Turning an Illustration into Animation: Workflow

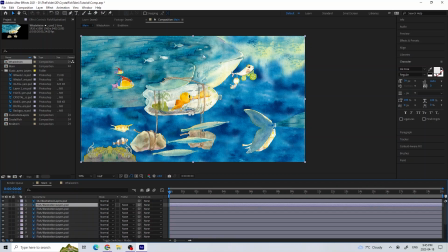430s
Now that I have all the individual movements, I will add some overall animation for each fish, so it looks more like they're moving through space a bit. I duplicated the layer and masked out the individual character.
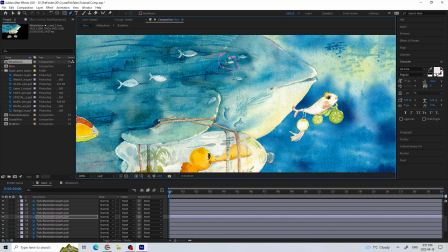442s
If you have cleaner layers than I do, with only one character per layer you can of course skip this step.
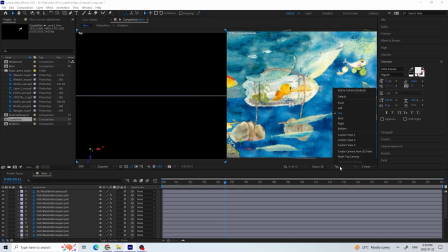450s
At this stage you could also make 3d layers.
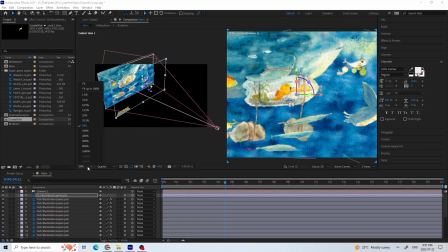453s
If you create a camera you will be able to create very cool looking parallax and camera movements like I did in this shot.
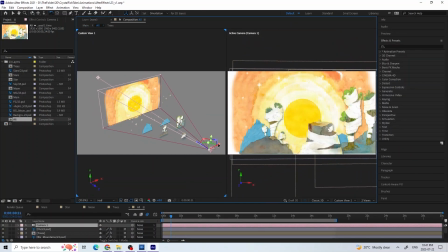460s
For this scene however I'll keep it simpler without the 3d layers.
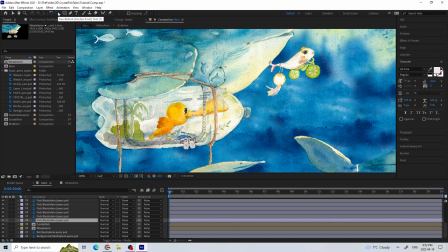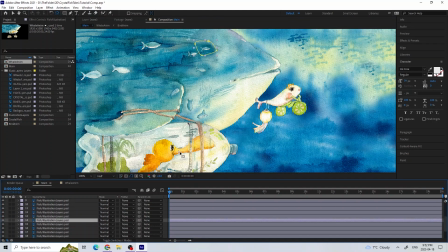469s
I repositioned the anchor to the center of the character so that when I rotate the layer it rotates around the anchor point.
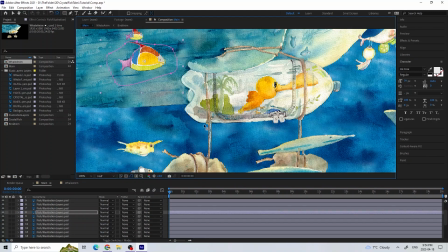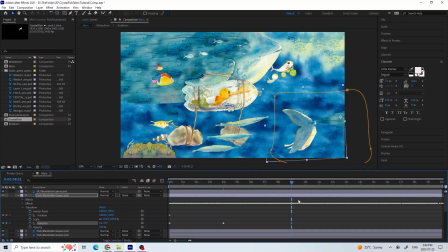486s
Next, I animate the position and rotations of these layers, so the whole character has motion.
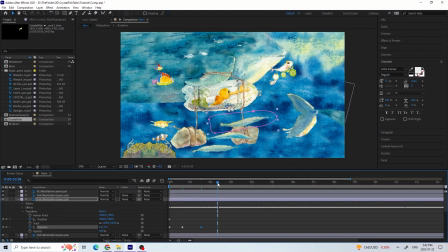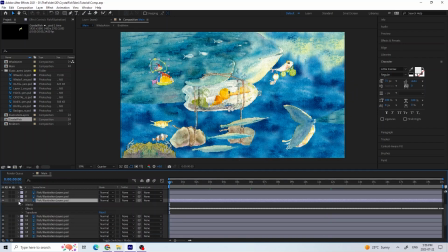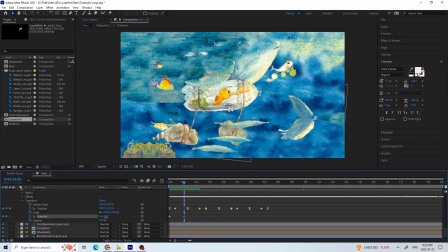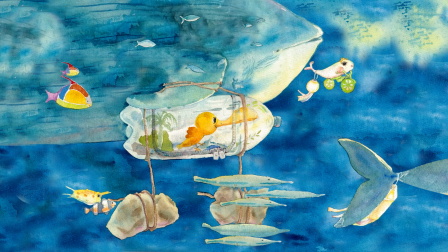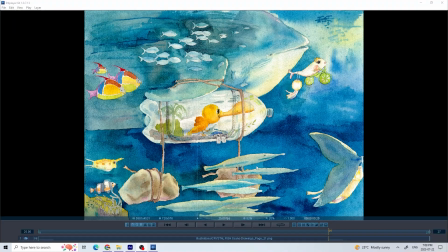545s
Since I have a crowd or school of fish,
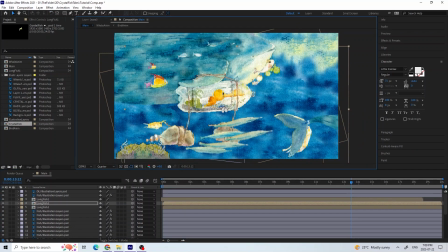548s
I precomposed the layers and duplicated them as many times as needed and positioned them to match the original illustration.
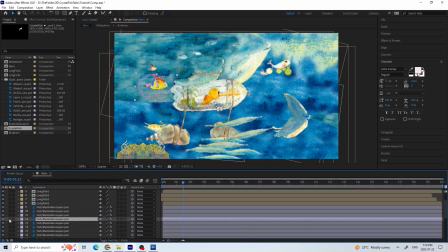555s
I also dragged the clips and offset the animation to make it less obvious that they're duplicates.
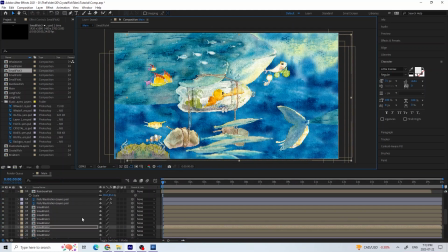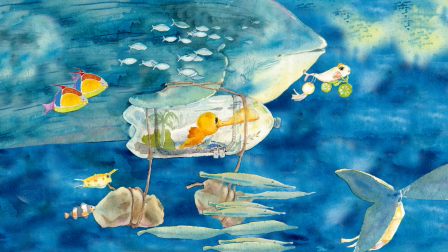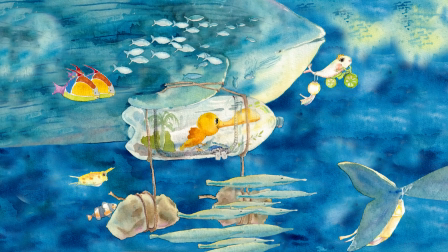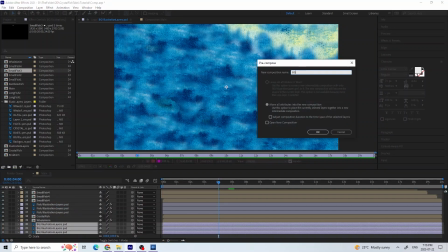589s
To create this scrolling background, I made a new background composition, and in the composition settings, I changed the width as needed.
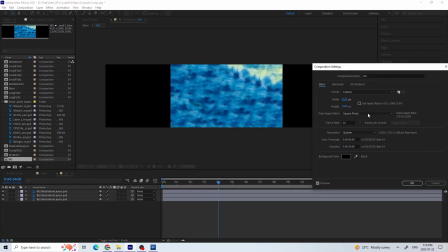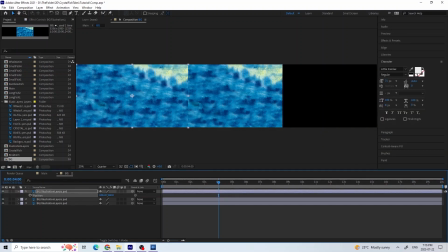605s
I then duplicated the background layers and moved them to create a long background.
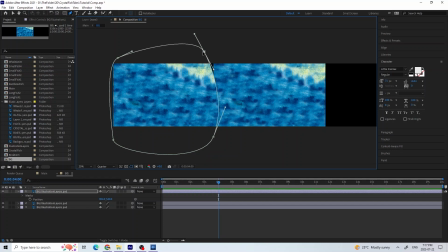612s
To avoid these hard edges, I created a mask around the edge and feathered the mask.
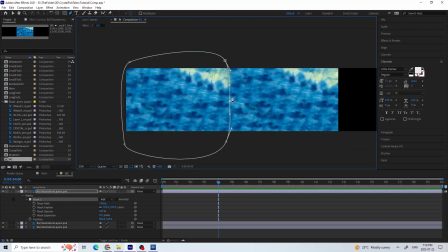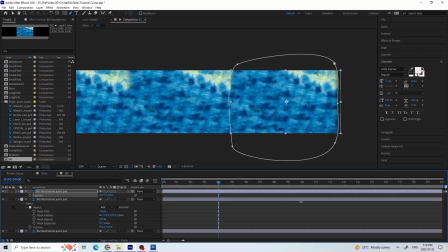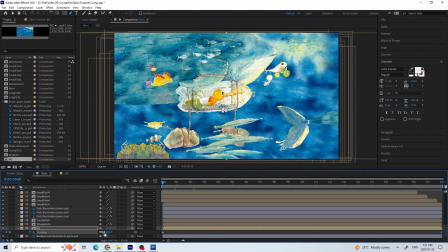636s
Back in the main composition, I set a key at the start and end and position the background from left to right.
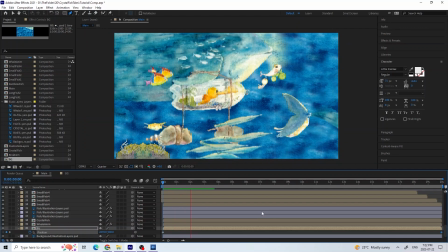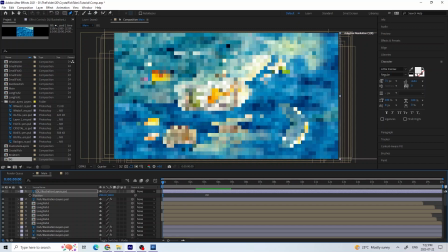652s
For these overlay or foreground rocks, I moved them across the screen a lot faster than the background to create a parallax effect.
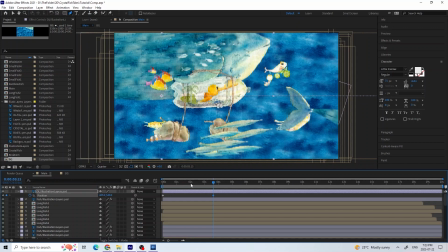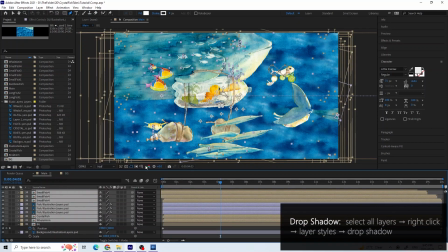665s
I wanted to make a paper cutout feeling so I added a drop shadow by selecting the layers, right click, layer styles, and drop shadow.
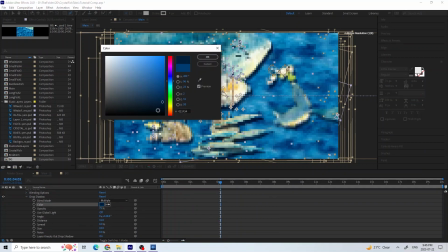674s
I changed the settings until I liked the look of it.